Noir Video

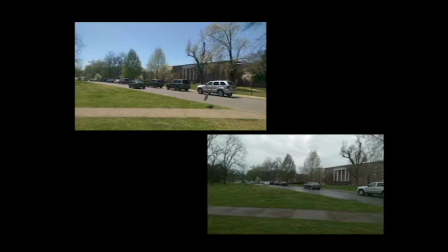[8:14]
They understood that lighting directly impacted the audience's way of thinking about their movie. So they used lighting, like I said earlier, as kind of another character in the movie. They emphasize what they want you to feel when viewing the scene.
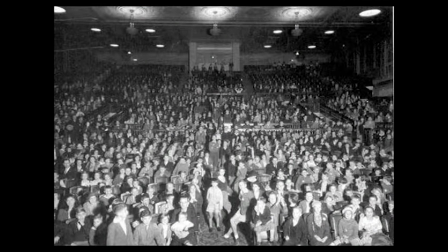[8:26]
A perfect example of how lighting can affect the emotions of the audience can be found in Citizen Kane.
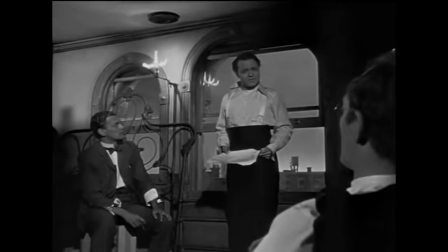[8:33]
And although Citizen Kane is not technically considered a full-on noir style of filming,
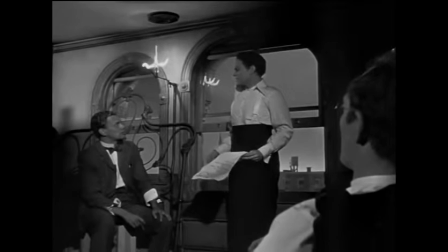[8:39]
it does completely emphasize my points on lighting in noir settings. And it does have noir lighting throughout.
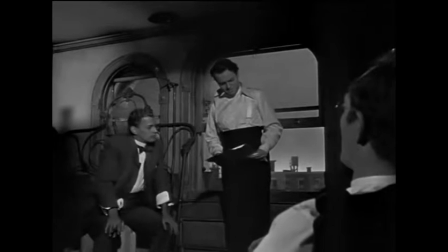[8:48]
So notice that the scene starts out in kind of a cheery mood, everyone's joking around, and then Kane himself turns off the light.
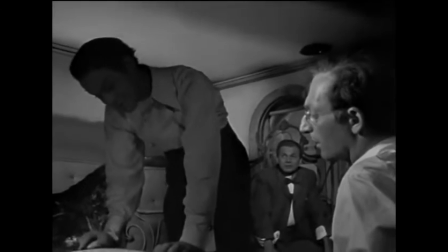[8:55]
So notice what kind of effect this has on the scene around him.
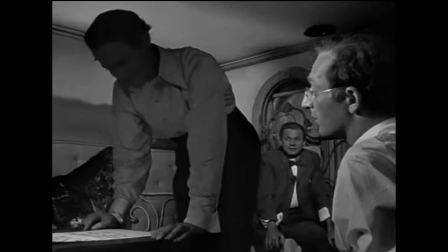[8:59]
The corners are in darkness, and then as Kane goes to set out his principles, to make his declarations, he lays them down on the table, he is plunged into complete darkness.
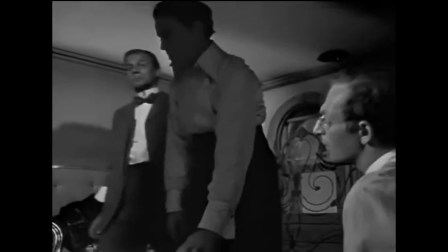[9:11]
The other two characters in the scene are still in the light, but notice that Kane,
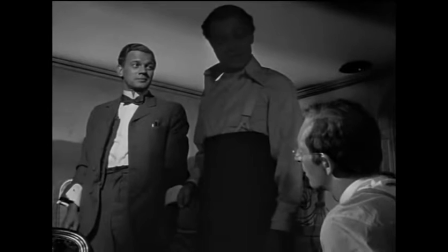[9:17]
who is a flawed individual and is starting on a dark path, is actually in darkness.
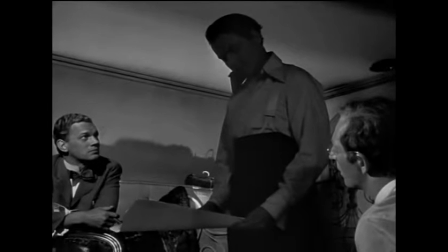[9:23]
So this is a perfect example of how directors can use lighting to emphasize the points of the plot and to convey the plot.
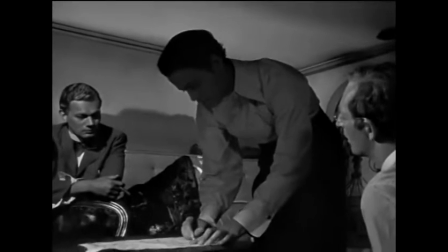[9:31]
And notice how his hands and the paper are in light,
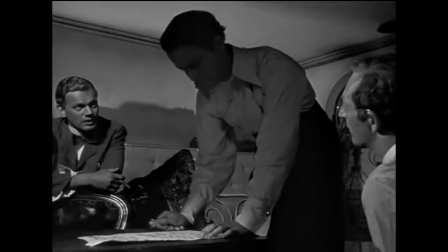[9:35]
but he himself is in darkness, representing his good intentions, but maybe not the best character. And it's quite an interesting example from a classic movie. All right, let's move on to the last aspect of noir movies that I'm going to discuss in this video.
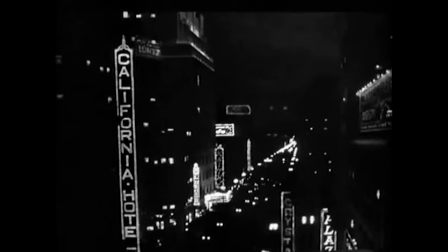[9:50]
And that is the non-standard plot.
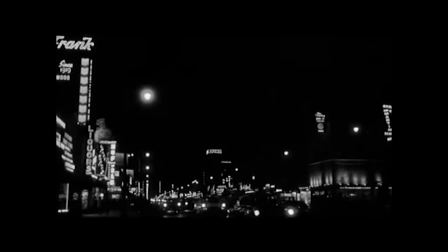[9:54]
Okay, so as I mentioned, in early Hollywood, the plot was usually a
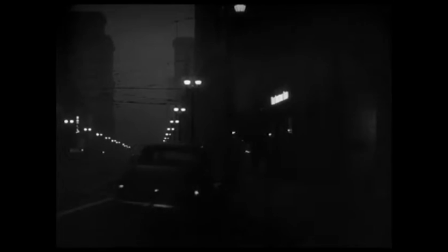[9:59]
perfect, morally upstanding protagonist that the audience could identify with who
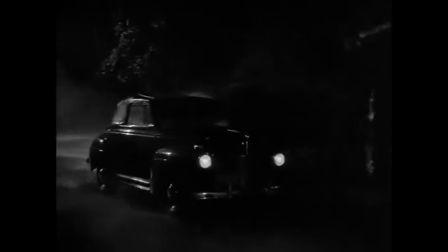[10:05]
meets the female counterpart, the love interest of the movie, and eventually reaches a conflict where he has to make a decision.
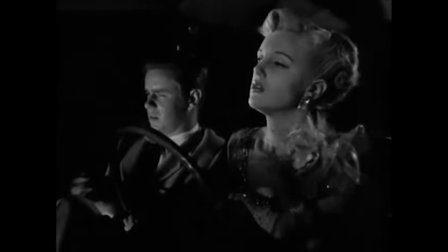[10:14]
And then at the end, he makes the right decision, ends up with the love interest, happily ever after.
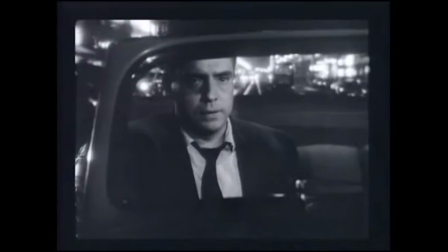[10:19]
Well, noir completely shattered these expectations in audiences,
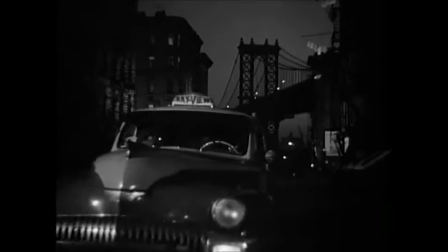[10:23]
because they didn't conform to that kind of meeting the love interest and all's well ends well.
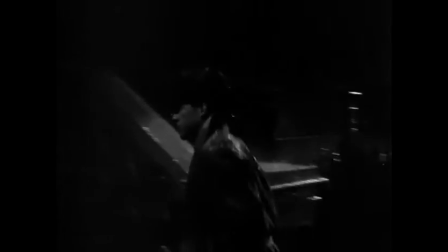[10:30]
Roger Ebert was even quoted as saying that when you watch a noir movie,
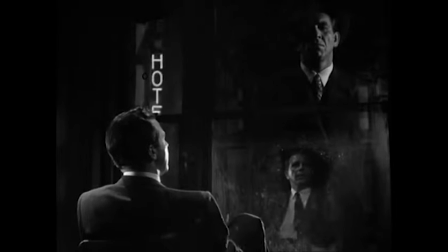[10:35]
the directors make it so that at no point do you think that there can possibly be a happy ending.
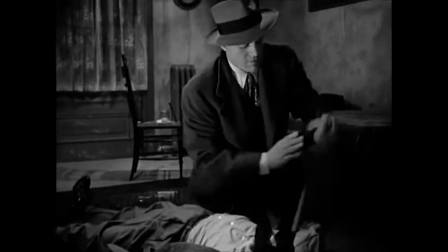[10:41]
Which I think is very interesting, because in noir movies, it's not usually a happy ending.
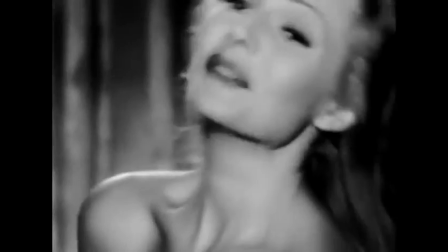[10:45]
The character meets a femme fatale, usually, who I guess could be the female counterpart, but she leads him astray.
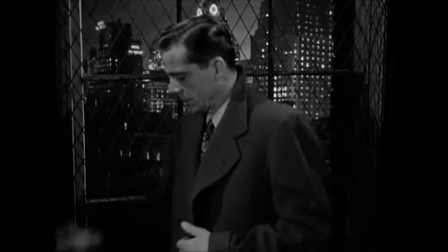[10:51]
And then he needs to find his way out by himself. He was struggling at the beginning of the movie, and usually at the end, he's still struggling.
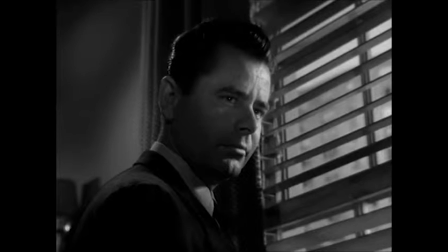[10:58]
It might be a happy ending, but it's not the conventional happy ending. It's not the ending where everyone's okay and everyone can just move on with their lives.
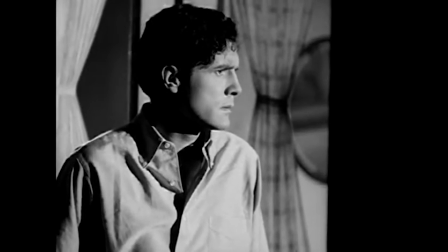[11:07]
Everyone at the end of a noir film is affected by the events that took place in the film.
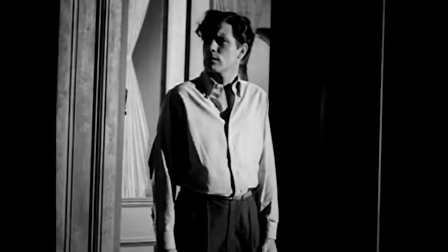[11:12]
The conventional storytelling just goes completely out the window.
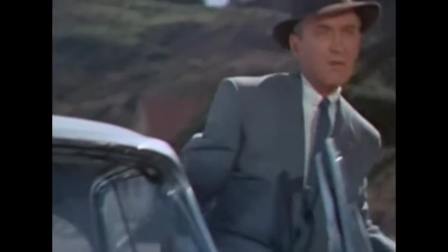[11:16]
For instance, in Alfred Hitchcock's Vertigo, which is not technically a completely noir film,
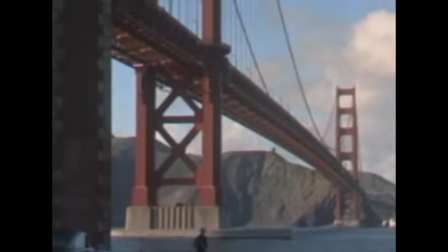[11:22]
it doesn't have all of the aspects of noir, but in a lot of ways, it's representational of the noir style, with the lighting and with the storytelling, most importantly.
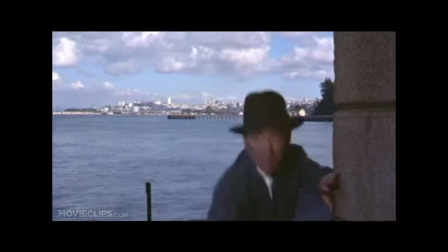[11:32]
And you'll notice that in Vertigo, the climax of the movie hits at completely the wrong point.
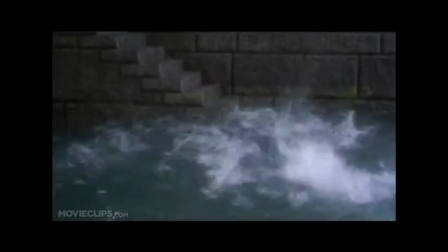[11:38]
Usually the climax comes at the end of the movie, and then the resolve comes at the end. It's a descending resolve into the end of the movie.
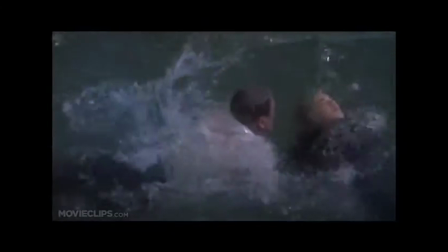[11:44]
But in Vertigo, the climax reaches in the middle of the movie.
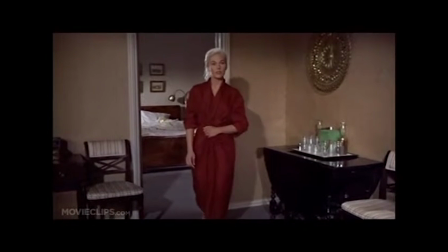[11:49]
You discover things that the characters in the movie don't know themselves.
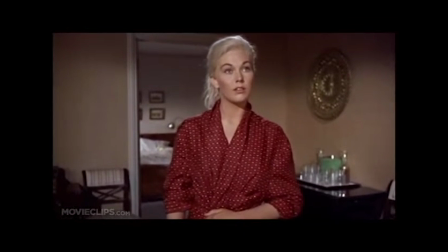[11:54]
It's a completely different way of telling a story. That's what noir allowed filmmakers to do.
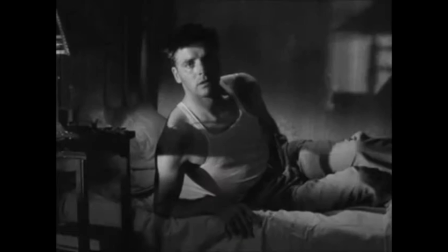[11:59]
Since it was more of a nitty-gritty kind of way of making a movie, it allowed directors to experiment with the way that you could tell a movie.
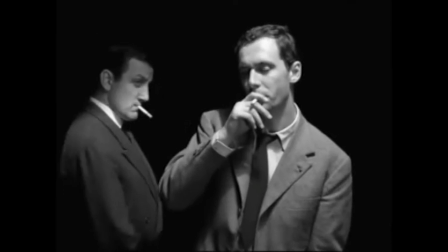[12:07]
And, you know, the hero doesn't necessarily get a happy ending. It can be kind of a sad ending.
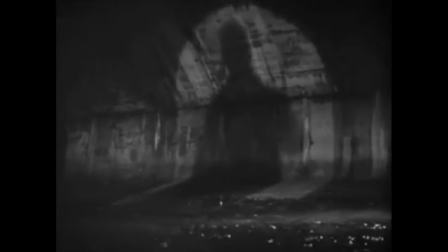[12:13]
And they never give the impression throughout the movie that a happy ending is what a hero would get,
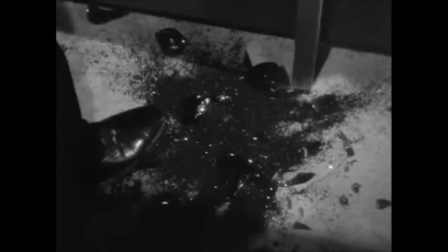[12:19]
because in real life, a happy ending isn't completely cut out black and white.